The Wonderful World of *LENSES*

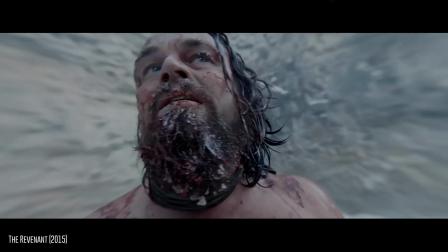How does a lens make you feel? More specifically, how does a cinematographer use a lens to make you feel?
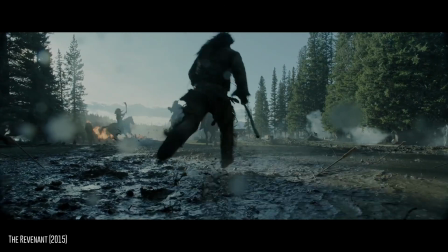From imposing wides to stylized close-ups,
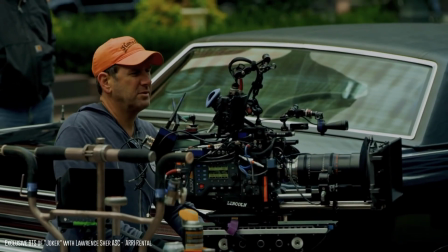I'll be exploring the ways DOPs use lens techniques and technologies to drive the narrative, engage the viewer, and create visual wonders.
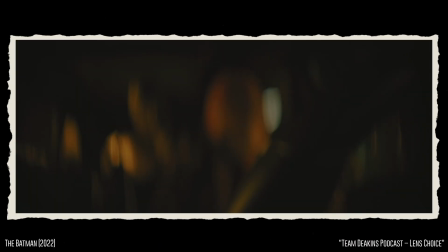The thing about lens choice, it's sort of a psychological thing, and the effect you want to create for the audience.
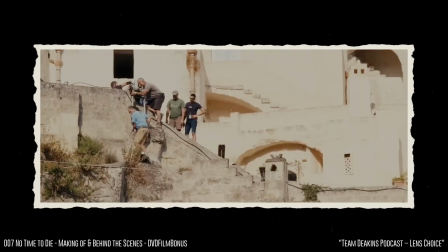How do you want the audience to feel? What's their perspective on the image you're showing them?
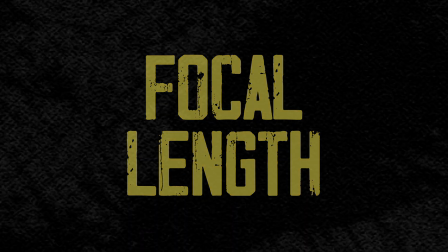One of the most important decisions when choosing a lens is which focal length you'll use for the scene.
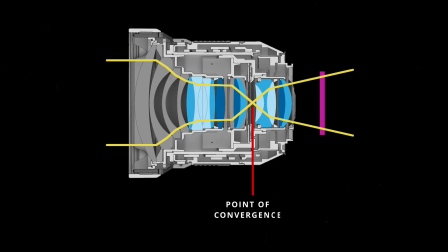Focal length can be defined as the distance from the point of convergence in your lens to the camera sensor or film plane. It's usually measured in millimeters.
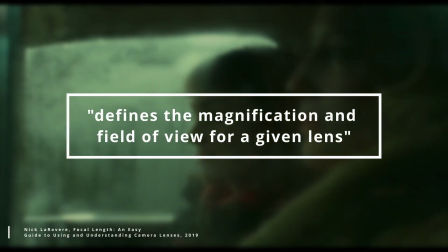Choice of focal length is important as it defines the magnification and field of view for a given lens, as well as altering characteristics as you progress through the focal range.
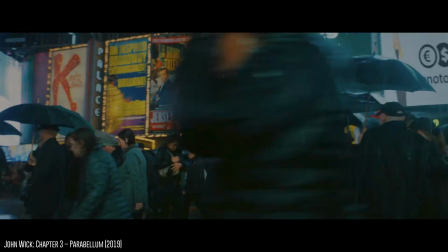A wide lens can give closer subjects more depth, accentuate camera movement, and introduce some distortion.
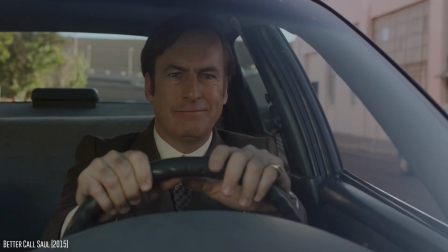A standard lens, like a 50mm, is often seen as one which closely replicates the human eye's field of view,
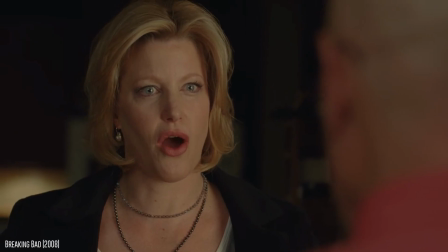therefore it is used for things such as close-ups, where we need it to feel more natural,
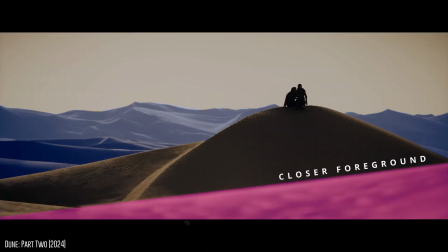whereas a telephoto lens will compress the focal planes, giving subjects a flatter look and providing a shallower depth of field.
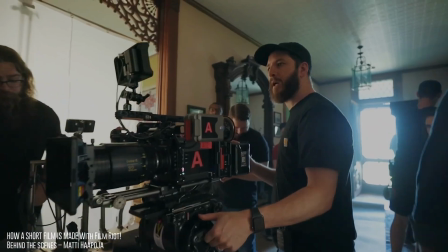Cinematographers can sometimes have an affinity for certain focal lengths. Some go wide. So very, very wide lenses. You know, the lenses we use are lenses that in a normal Hollywood movie they would use once.
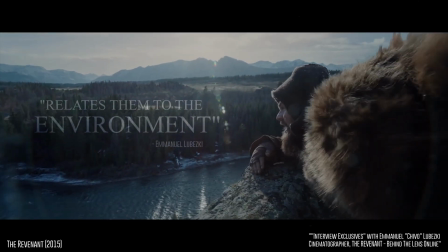It relates them to the environment. It immerses the audience in this world.
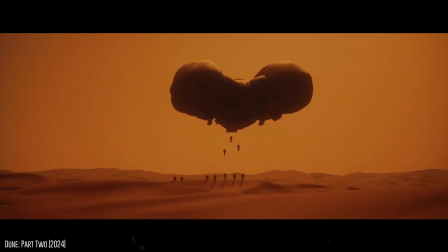And some, like Greg Fraser with Dune Part 2, go long. So as we know, focal length is an integral part of knowing which lens you'll use, but there is two ways focal length can be implemented, with a prime lens or with a zoom.
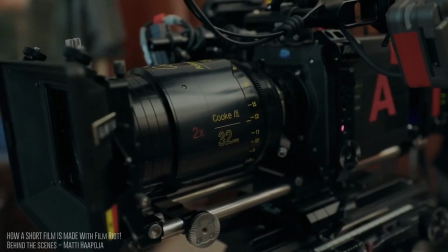A prime lens, which is a lens with a fixed focal length,
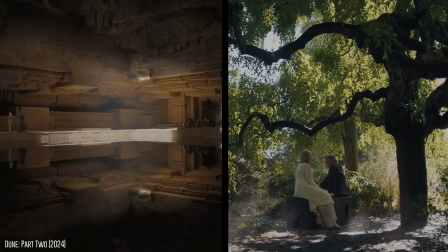can be considered the standard when it comes to filmmaking and what many cinematographers, like Roger Deakins, tend to gravitate towards.
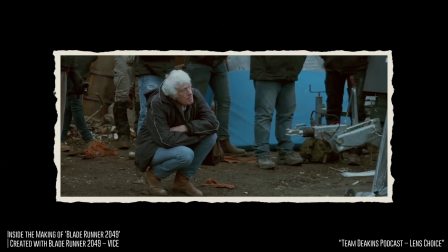I always like primes because I like the fact that it forces you to make a decision where you're going to put the camera and what lens are you going to put it on.
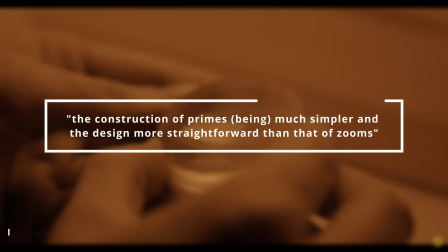Prime lenses tend to have a higher optical quality due to the construction of primes being much simpler and the design more straightforward than that of zooms.
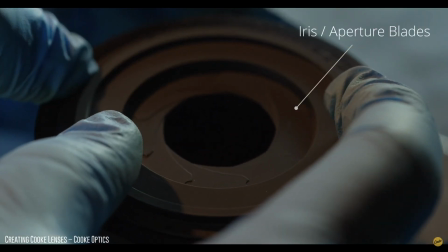They usually have a lower T-stop, the benefits of which we'll cover in a moment, and as we heard from Deakins, using primes adds a constraint.
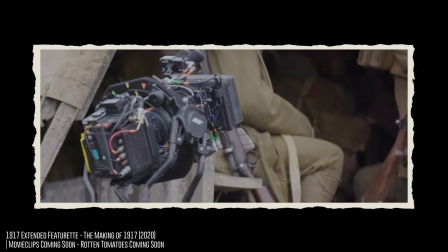It forces you to think more critically about what focal length to use and where to put the camera, making the shots more purposeful.
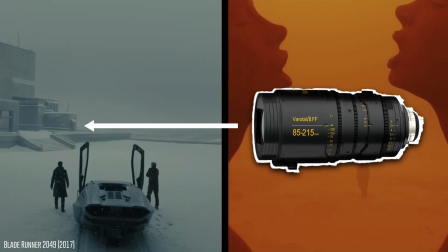Zoom lenses, which allow you to vary the focal length, do, on the other hand, have a few benefits,
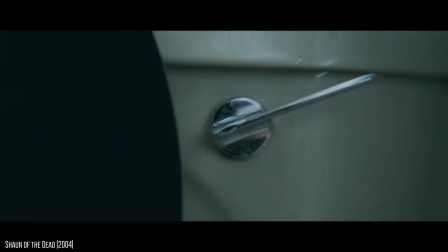first of which being the opportunity to use techniques which you're not able to do with prime lenses.
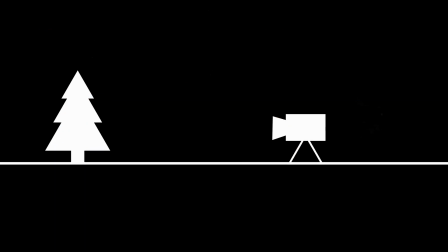One being the contra zoom, where the lens is zoomed whilst the camera is simultaneously being dollied in or out.
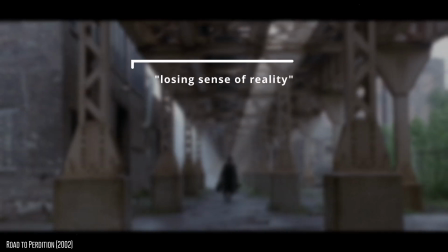This can be used to show a character is losing sense of reality or to create the sensation of vertigo.
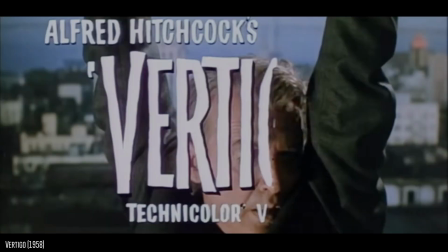This, combined with the fact that it debuted on Hitchcock's film Vertigo, is why it can also be called the vertigo shot.
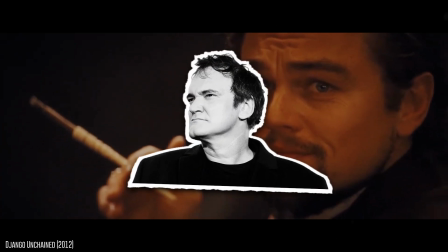And the second technique, the crash zoom, where the lens is quickly zoomed by way of zoom motor or focus lever.
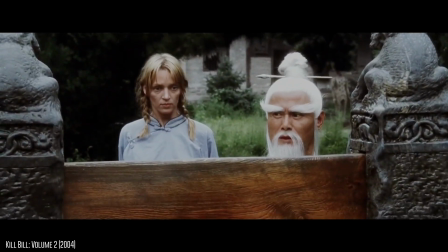This effect is primarily used to punch in for close-ups, giving a stronger impact,
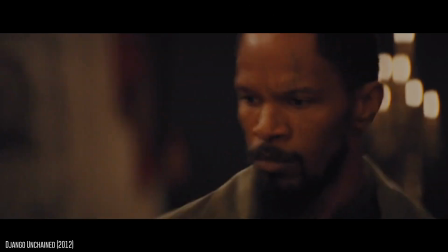to quickly zoom out from a close-up, revealing something to the audience, or of course, just for some dramatic flair.
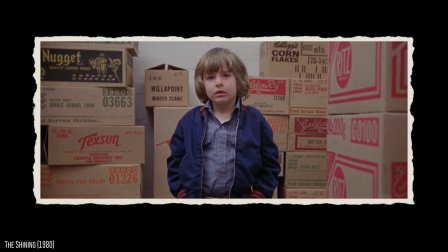Punch that shit!
While the zoom lens is a necessity for these shots, the type of zoom lens is something that also needs to be considered.
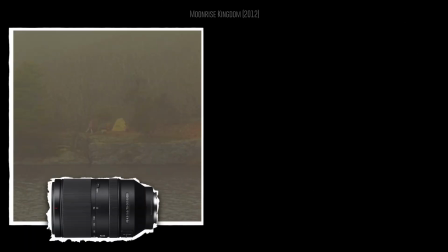There are two types of zoom lens, a varifocal, where as focal length changes,
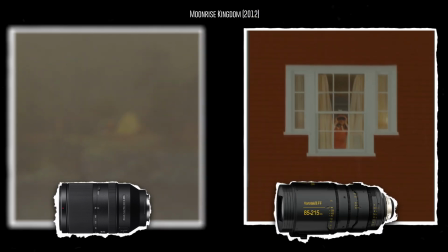so does the subject's focus, and the parfocal, where subjects stay sharp across the focal range.
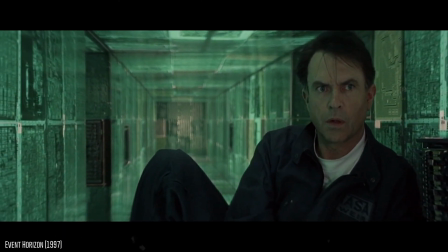So as there is a massive shift in focal length when performing these techniques, a parfocal lens is usually preferable as it ensures the subject stays in focus.
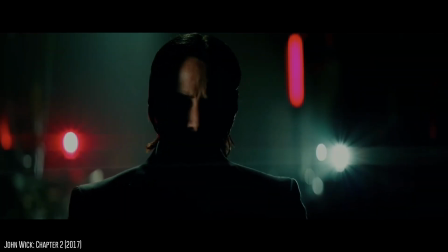As well as altering field of view, cinematographers may want to create depth in their shots and isolate their subjects.
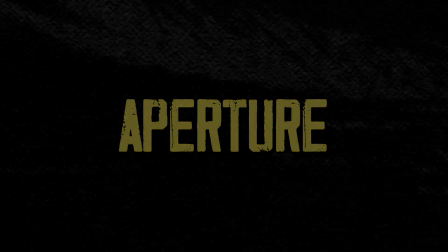This is where a lens's aperture is important. Adjusting the aperture is done by opening and closing the lens's iris.
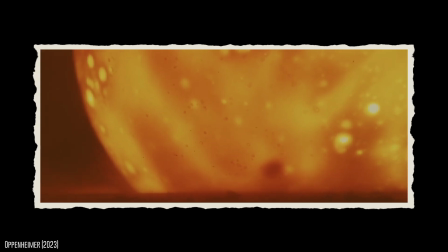This then alters the amount of light that passes onto the sensor and lets you control this key technique, depth of field.
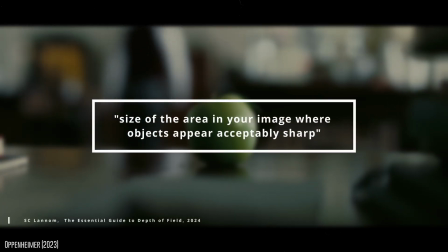Depth of field is defined as the size of the area in your image where objects appear acceptably sharp, and is a powerful storytelling technique in filmmaking.
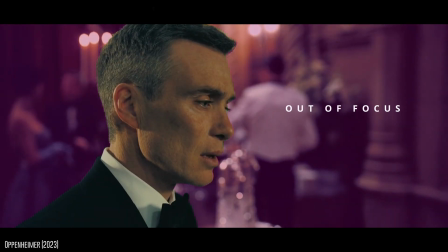A shallow depth of field, which leaves less of the image in focus, can be used to isolate your subject, which then in turn empowers filmmakers to visually tell stories from a more subjective viewpoint.
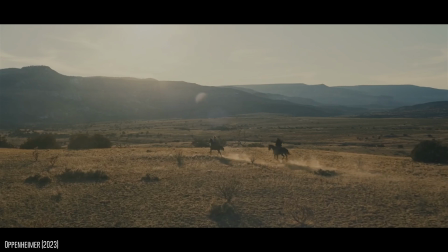Whereas a deep depth of field, where the frame is sharp from front to rear,
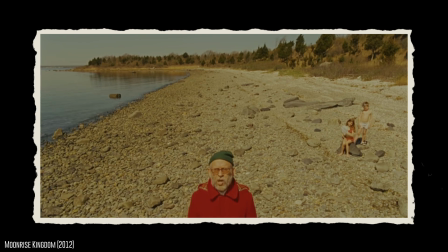can be used to highlight the character's surroundings and allow for different actions to take place over multiple planes.
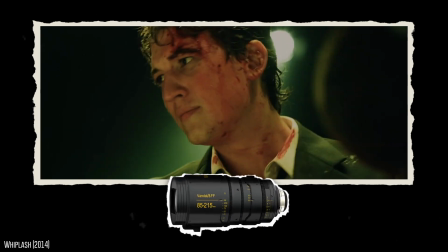The shallowness of an image's depth of field is governed by a lens's T or f-stop.
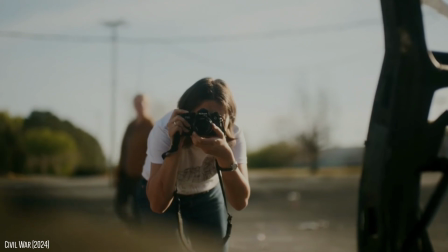An f-stop is typically used on photography lenses and is calculated by dividing the lens's focal length by the diameter of the aperture.
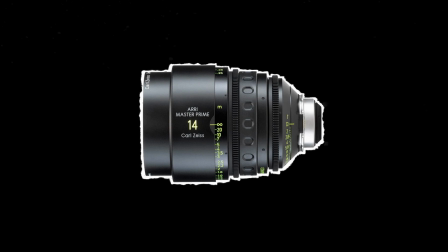It does not, however, factor for light loss during transmission in the lens, whereas an aptly named transmission stop, or T-stop, does.
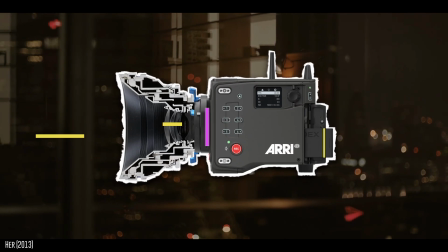This is why we primarily see T-stops on cinema lenses, because they represent the amount of light that funnels onto a lens's sensor much more accurately.
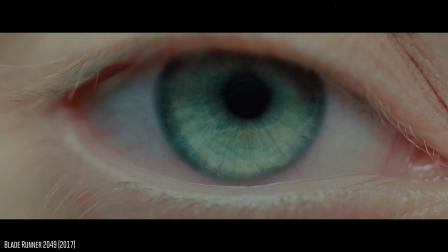So as we can see, lens choice is a vital part of the cinematography process.
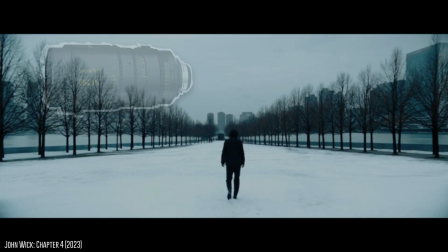From vintage Soviet glass to ARRI signatures, every lens is unique and lives to serve its own purpose.
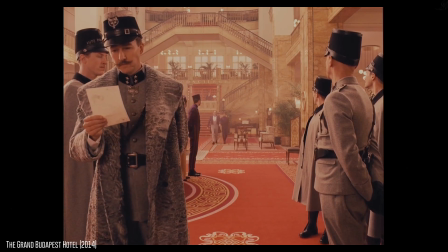A powerful tool that helps the DOP to shape the frame, convey the character's emotions, and alter the perspective of the audience.
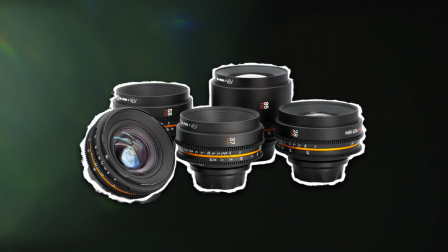So there we have it. That's how a lens can make you feel.